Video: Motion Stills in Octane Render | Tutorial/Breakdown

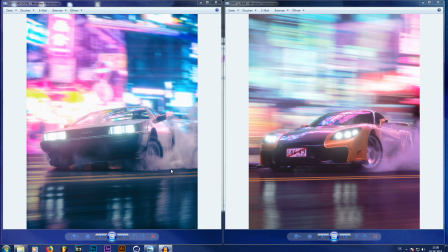[0:00]
What is going on everybody, my name is the Dizzy Viper and welcome to this tutorial. So for the past few days I have got asked a lot how I make these type of drift renders that are actually my everydays from the last couple of days. And today I'm going to show you how to do it.
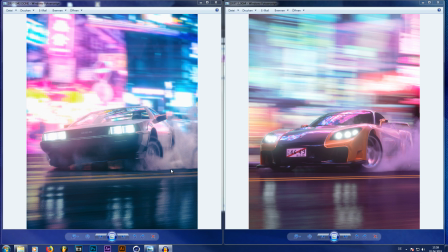[0:15]
I'm actually not going to recreate the whole scenes because that would just take too long because I gotta admit that lighting in this scene is a lot of experimentation. So I'm going to open a scene and break it down for you. I hope that you understand everything and if not just ask in the comment
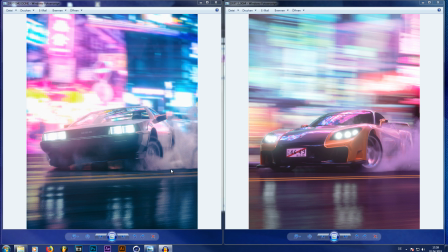[0:32]
section down below and I am happy to help you out So here we have the DeLorean drift scene,
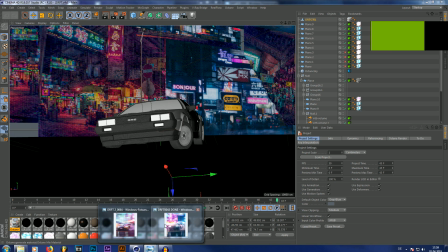[0:37]
which is this one right here
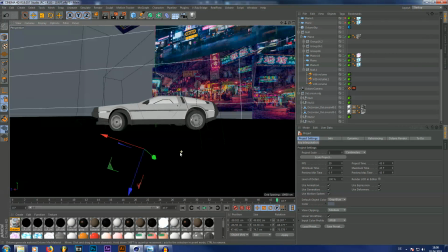[0:39]
And as you can see already it kind of looks weird so as you can see the scene is extremely weirdly built and that is because I
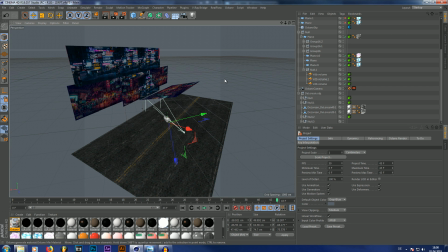[0:49]
Specifically created the scene just to look good and it this camera settings at that camera angle for this one frame So let me just break it down for you because as I said, it's really really simple So the first thing I did was on this car.
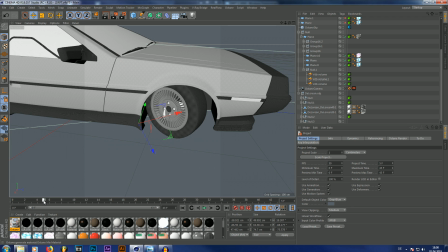[1:05]
I just make made the wheel spin as you can see like that It's actually really just a straightforward animation
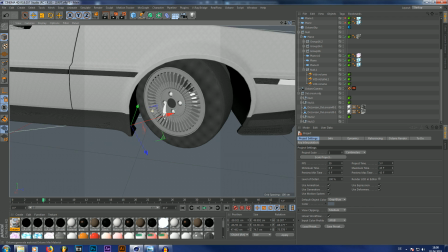[1:14]
But what you have to be very careful with is if you would download a vehicle like I did
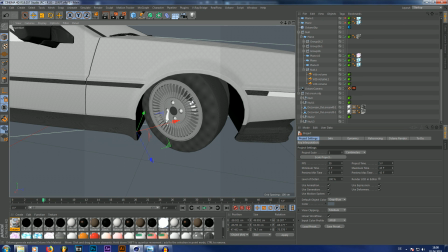[1:20]
The wheels sometimes are not grouped or they are just separate objects and you might have to regroup them and When doing so make sure that the center of the wheels is in the exact middle of
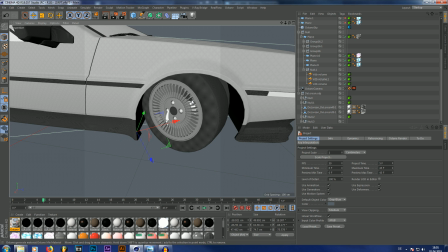[1:33]
The axle and that is because later on we're gonna be using motion blur to actually blur the wheels a little bit while they're spinning And if it's not in the exact center of the wheel the wheel would sort of look mushy because it vibrates so be very careful on that and don't put
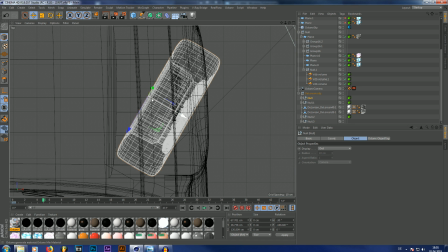[1:49]
the axis of the wheel in the middle of the wheel put it from if you look at it from above
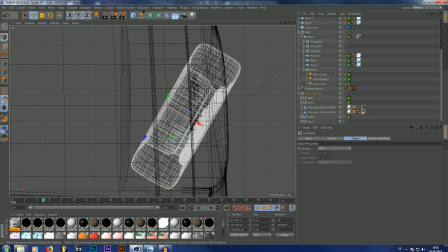[1:54]
right here because this is where the wheel would be built
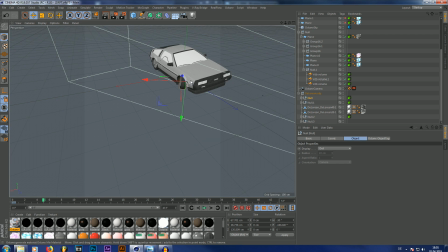[1:59]
onto the axle so that way you get a more realistic turn
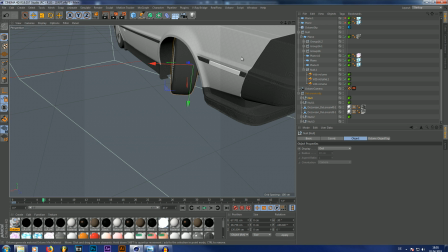[2:03]
animation of the wheel and another thing I did I tilted
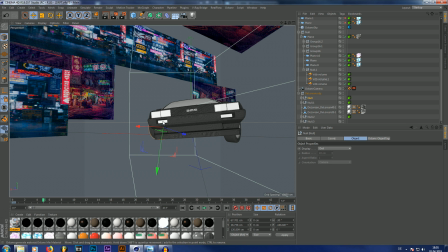[2:08]
the car about five degrees to the left or you have to do that into the direction your cars drifting in. And I did that because I know that the DeLorean has a very soft suspension and this would happen if you would drift a DeLorean.
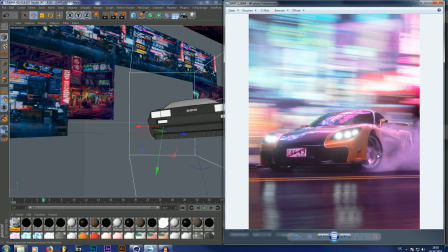[2:24]
And for the other image with Hans RX7 right here from Fast and Furious Turkey Drift, as you can see it's not tilted as much. It's tilted I think one or two degrees maybe and that is because race cars or drift cars like this or sports cars have a harder suspension
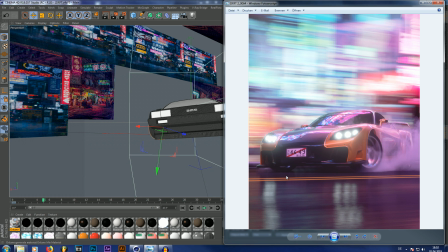[2:41]
and they won't tilt as much so having explained everything from the
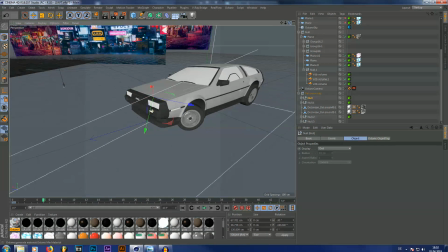[2:45]
car you might be wondering how do I animate a drifting car and to be honest
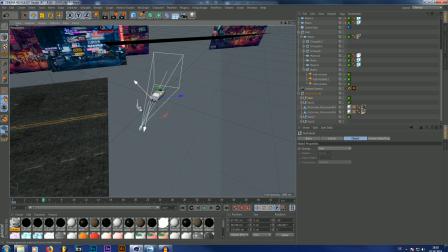[2:50]
in this scene the car doesn't move but everything else does so and I did that because I have had some issues with the camera and the DeLorean even if I put them in the same null object so they move at the same speed together the DeLorean still gets blurred out so what did
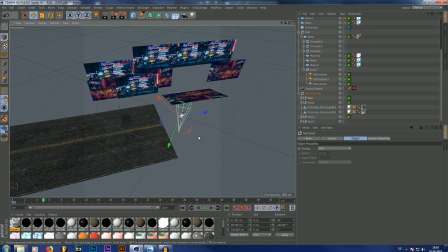[3:07]
here is I actually do that in pretty much every other image as well because it I feel that it gives me a little bit more control on how the scene will look like at the end so everything else but the car moves as you can see like this wait let me just turn
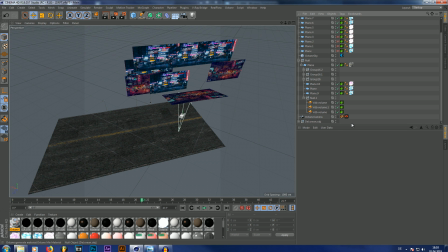[3:23]
it off otherwise you will just see the axle of the wheel all the time like this as you can see everything else moves and you might be wondering why these planes don't move and that is because the camera doesn't see them. These planes are just here for lighting and reflection. But actually there is one plane that reflects on the windshield, which should be this one I think.
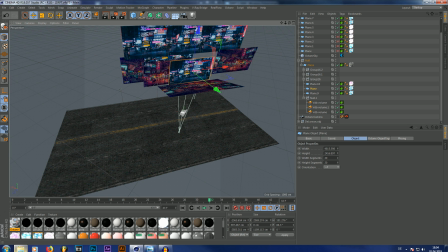[3:42]
And this one moves because the reflection on the windshield obviously also has to be motion blurred. Otherwise it would look a little weird. But we will get into the lighting a little later.
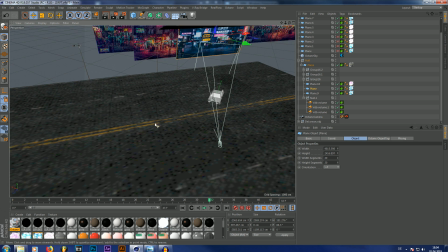[3:55]
First I would like to show you what these things are.